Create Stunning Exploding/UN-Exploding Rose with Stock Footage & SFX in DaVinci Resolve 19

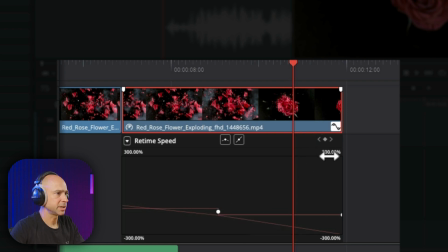508s
Now, if you need to zoom this up, cause it's hard to see, you can actually come over to this 300% here and zoom it this way. So that way it gets a little bigger for you. Kind of see what you're looking at a little bit easier, but I'm going to select the speed point or the keyframe right here.
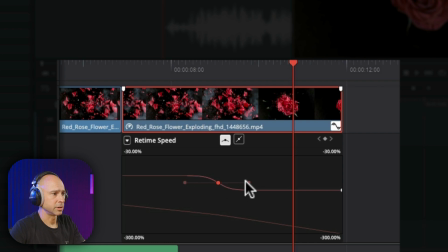521s
And I'm just going to click on this option right there, which gives it a nice smoothed out look. So it'll ease into that speed up instead of just boom, go right into speeding up faster.
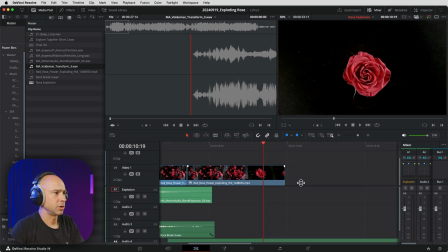529s
I'm going to close that up and that should be good to go for that. So let's just zoom out a little here. Let's take a look at the whole thing. See how it's coming together. We'll go one viewer here.
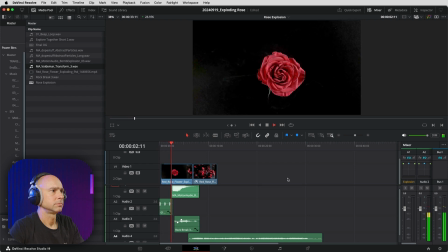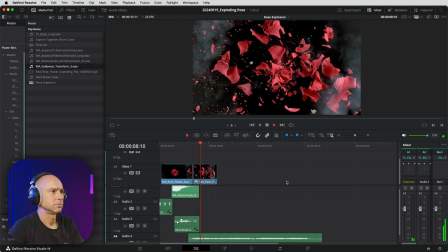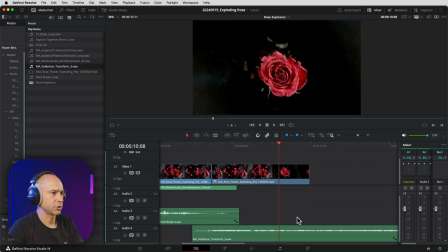550s
All right. So with our effect, that sounds like a transformation. We can actually cut this once the rows gets back together. So let's just call it right here. I'm going to make a cut. I'm going to delete this part, fade it out a little bit, and actually maybe just extend it a little.
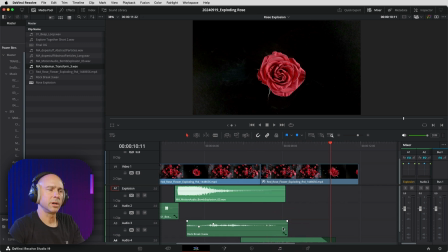564s
A little fade on there. Now, the other thing that I want to do is I want it to sound like it's coming back together a little bit more. And one way that I can do that is to use our explosion effect and reverse that. So I'm going to just bring this back to where our clip starts to reverse.
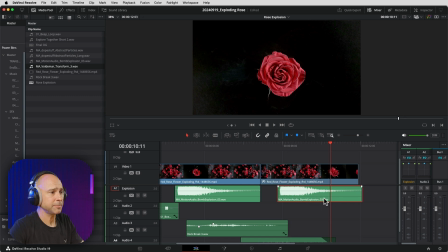578s
I'm going to make a copy of this clip holding Alt or Option on a Mac. I'm going to select my clip, right-click, change clip speed, reverse speed there we go and so now our clip is going to play in reverse i'm going to bring it together and i want to make sure that when the rose is done coming together that's where the end of my sound is
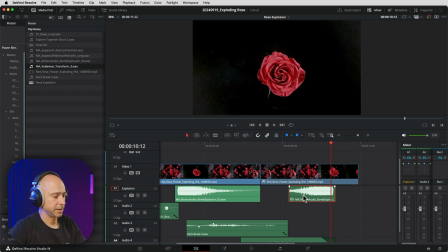596s
so i'm going to shrink this down a little bit bring it this way line it up the best i can and then i can extend the clip back out and you could put a crossfade on these if you wanted to i don't know that it's necessary in this case but let's just see
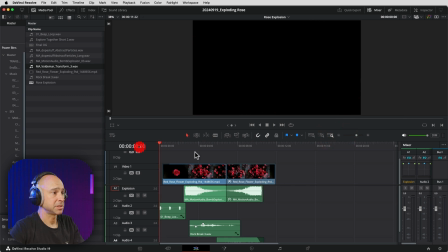607s
how it sounds now
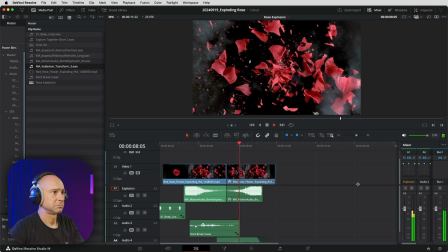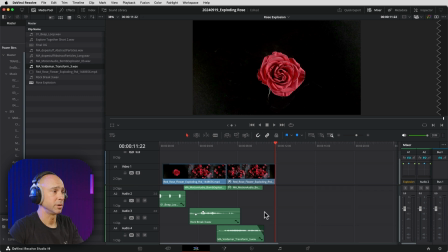620s
all right so we are getting there this is kind of exactly the effect that i'm going for so now let's go ahead and add in our little bit of background music there. So I've got a new track here, audio five, and you should label all your tracks so you can keep track of everything real easily.
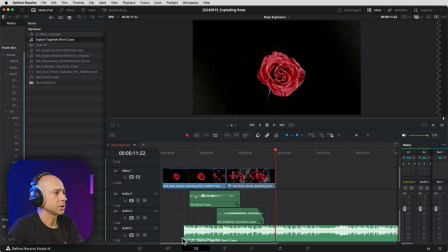632s
You know, what's what, but let's grab our song here, explore together short to put this in here and let's just see how it sounds. I'm going to drop the volume of it. Cause I mostly want to hear the sound effects. So I'm going to bring this down. Let's say minus 16. See how that sounds. See how that sounds to start with. Let's play through.
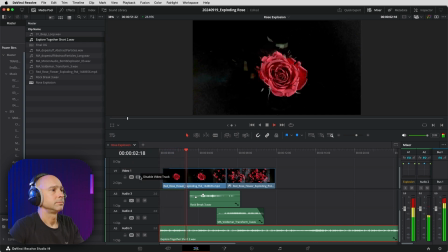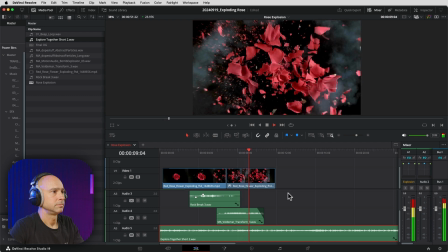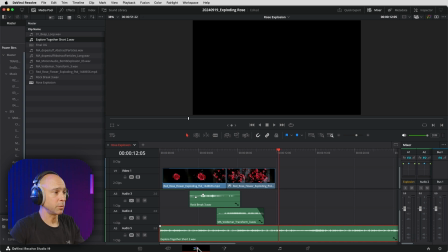662s
All right. That's not too bad. I think that's all right. So a couple of things I want to do, I might want to lower the music just a little bit, maybe just a little bit more. Another thing I want to do is fade out my rows. I want it to fade out at the end. So I add a little fade in there.
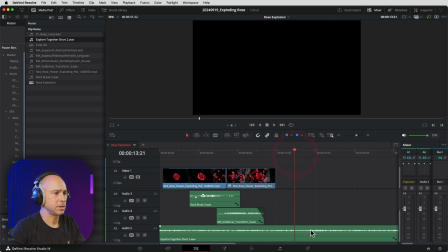676s
Then I also want my music to kind of fade out too. So I'm going to make a cut, delete the last half of my music there. And I actually want it to get a little bit louder at the end there. I think that could be kind of cool. So as the rows comes together right there, I want the music to be a little bit louder.
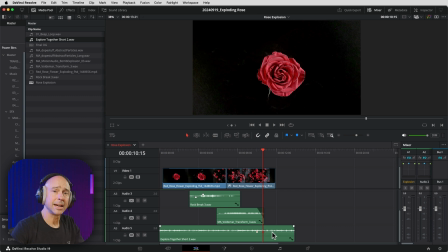691s
So I'm just going to hold the option or alt click on the gain line down here and add in a few keyframes boost up my volume a little bit and then i'm going to add a fade out we may even need to extend this a little bit so the fade could be a little bit longer and let's just see how that sounded all
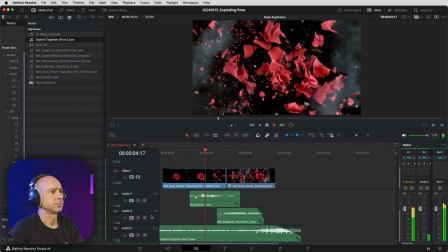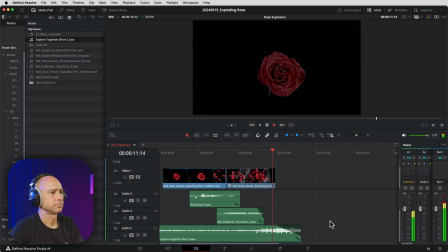right not bad now i do need to check out my levels right make sure none of my clips are too loud maybe these booms are a little loud you know i could bring them back just a wee little bit make sure that nothing's peeking over bring them back like a db or a
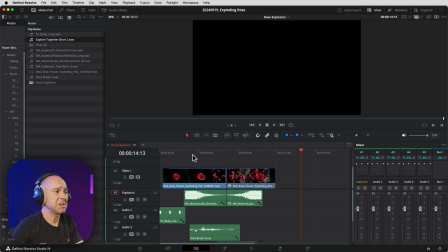732s
little less and i'm just going to watch my meters here make sure that nothing's peeking and that it looks pretty good.
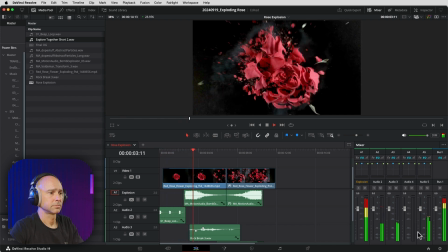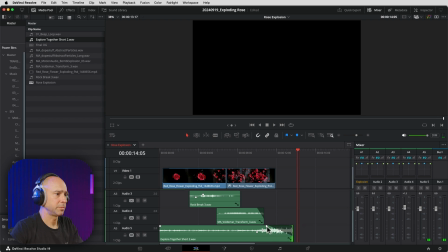751s
Maybe we move our fade in a little bit for the music so it's not as drawn out.
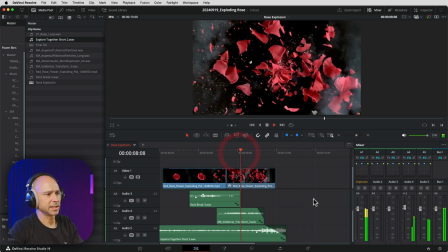756s
All right, I think that'll work.